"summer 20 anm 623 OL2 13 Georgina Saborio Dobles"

Okay, let's take a look at this.
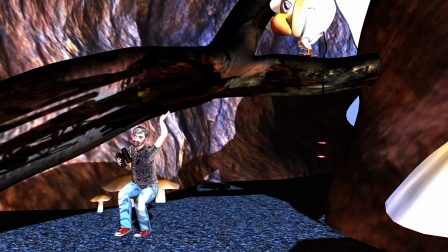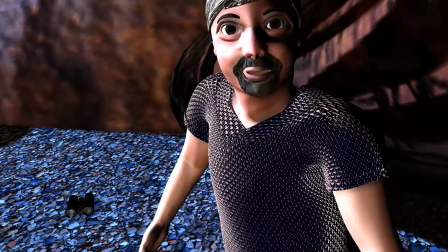Ooh, a metamorphic mushroom-headed kakapo.
All right. So, lighting wise, yeah, there's some interesting. Just gonna turn the volume off to watch again.
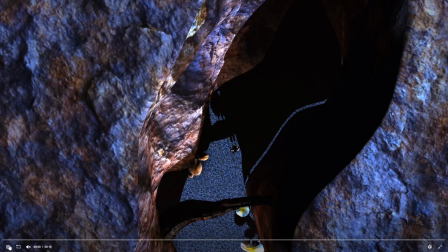There's some interesting different colors and contrast.
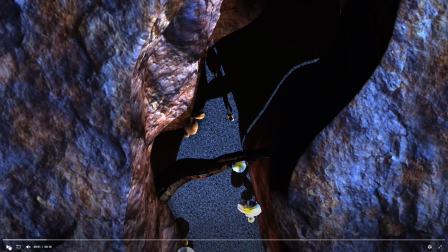I guess it has a bit of a feeling like there's a bluish color, so it sort of feels like moonlight.
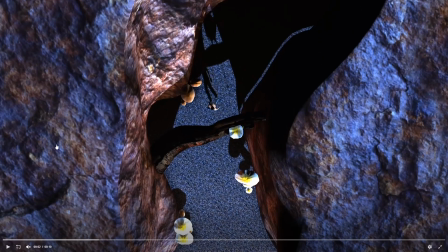I guess I would think of where is the sun coming from and kind of judge it by that.
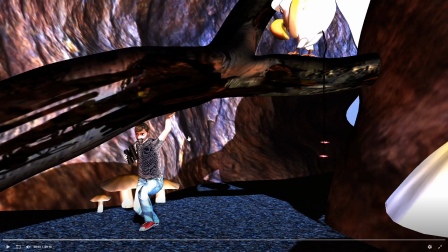I think you got a little washed out here and here, so I would tone down the um,
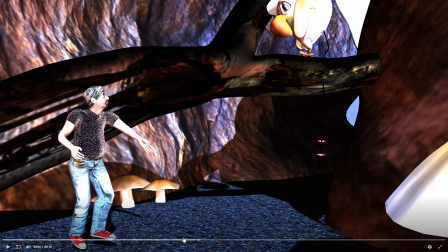the light a little bit there. Some of the texture issues are popping up.
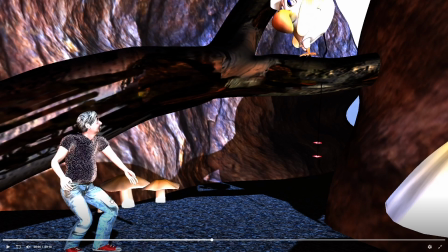His shirt looks crazy. Yeah, this has also got too hot too. So generally, your light I think is too bright.
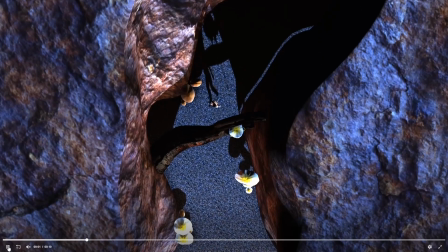I think, as I mentioned before, the because this is sort of heroed,
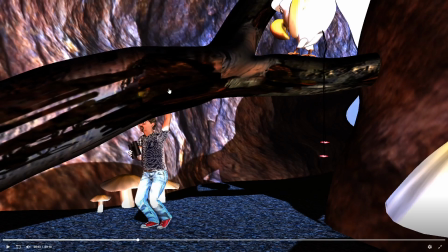it's right in the front and center in the frame, right in our face. I think you need to improve this texture or simplify it at least or something. Right now, it just looks distracting.
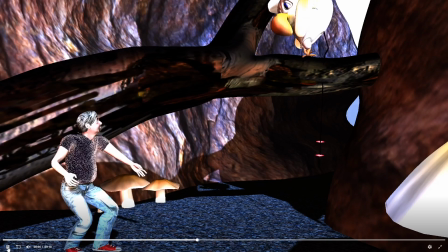Um, and also, the ground seems to be calling out for more detail.
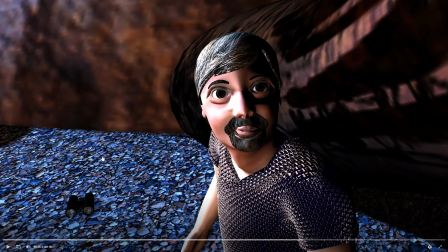It looks kind of flat. And also, what's really noticeable now is the color difference between the rocks of the ground and the rock of the walls. You would expect them to be closer in color to each other because they would be mostly made from the kind of same rocks and sand.
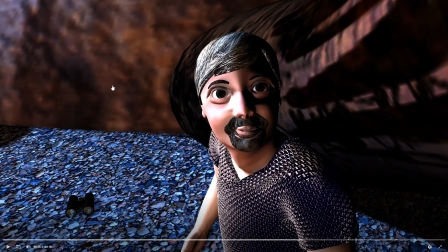So maybe you want to go into Photoshop and play with color balance and get them closer, or try a different ground.
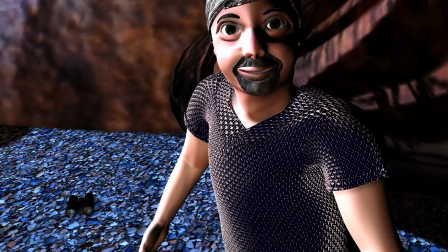Um, and Yeah, and yeah, as I said, the shirt looks a little crazy. And then finally, animation-wise, there's some pops in there we should look at. So let's look at those different things in Maya.
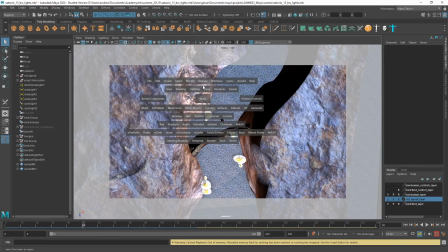Okay.
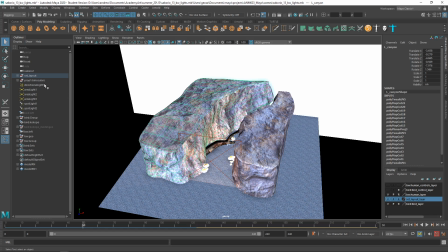So So you've got a bunch of area lights and spotlights. So
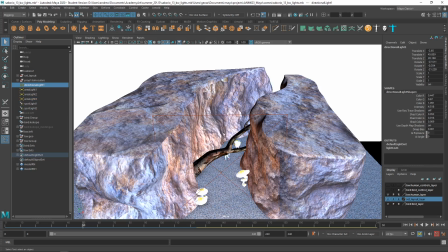a directional light. Where's the directional light? Okay.
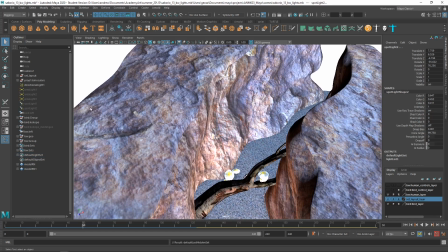So I'm just gonna hide these one at a time, or hide all these, and then let's look at the light view.
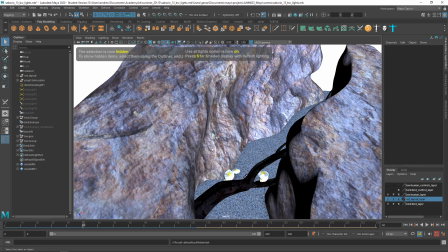Okay.
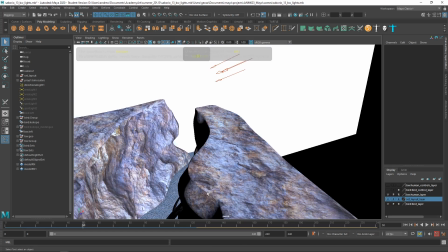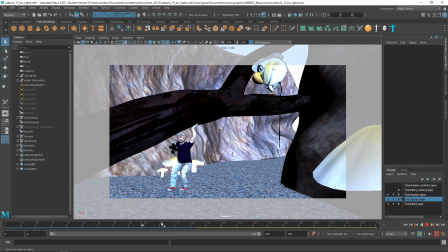And does that have shadows turned on?
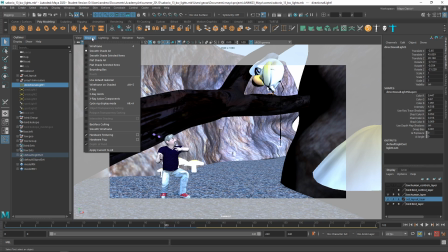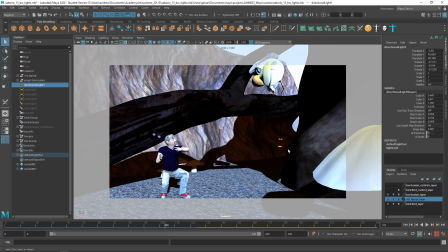Okay, so you can see the shadows there now. And let's maybe knock the intensity of this down because I think that was what was getting.
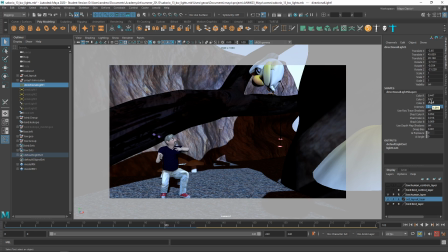Now this light is, I can see it's more blue, which makes me think you're going for like a more of a nighttime kind of thing. Um, so
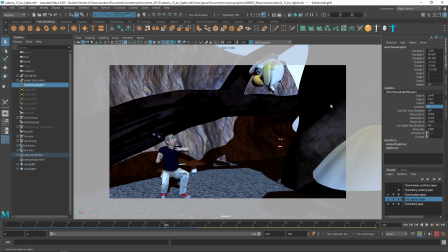yeah, I think you could decrease that. I'm not sure what time of day it's meant to be. Yeah, but already it's looking a little bit better than me. I'm not sure you definitely didn't need that to be as bright, and I'm not sure you needed all of these.
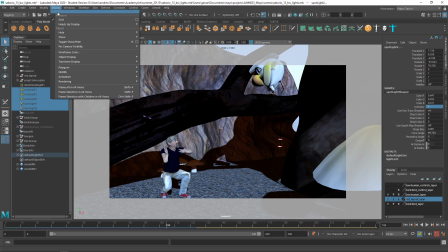Let's display these and just see what happens.
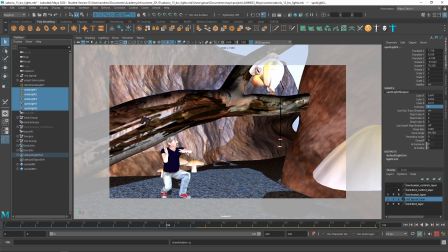Okay, yeah, and that makes it, well, now suddenly these are really bright and warm. So I would expect the sunlight to be more the kind of warmer yellowier light, and then the fill lights to be,
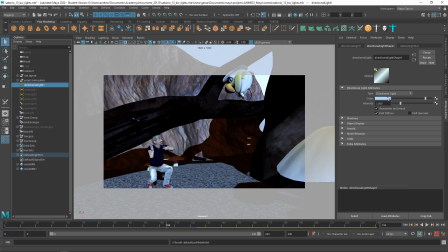um, if it's daytime, you know.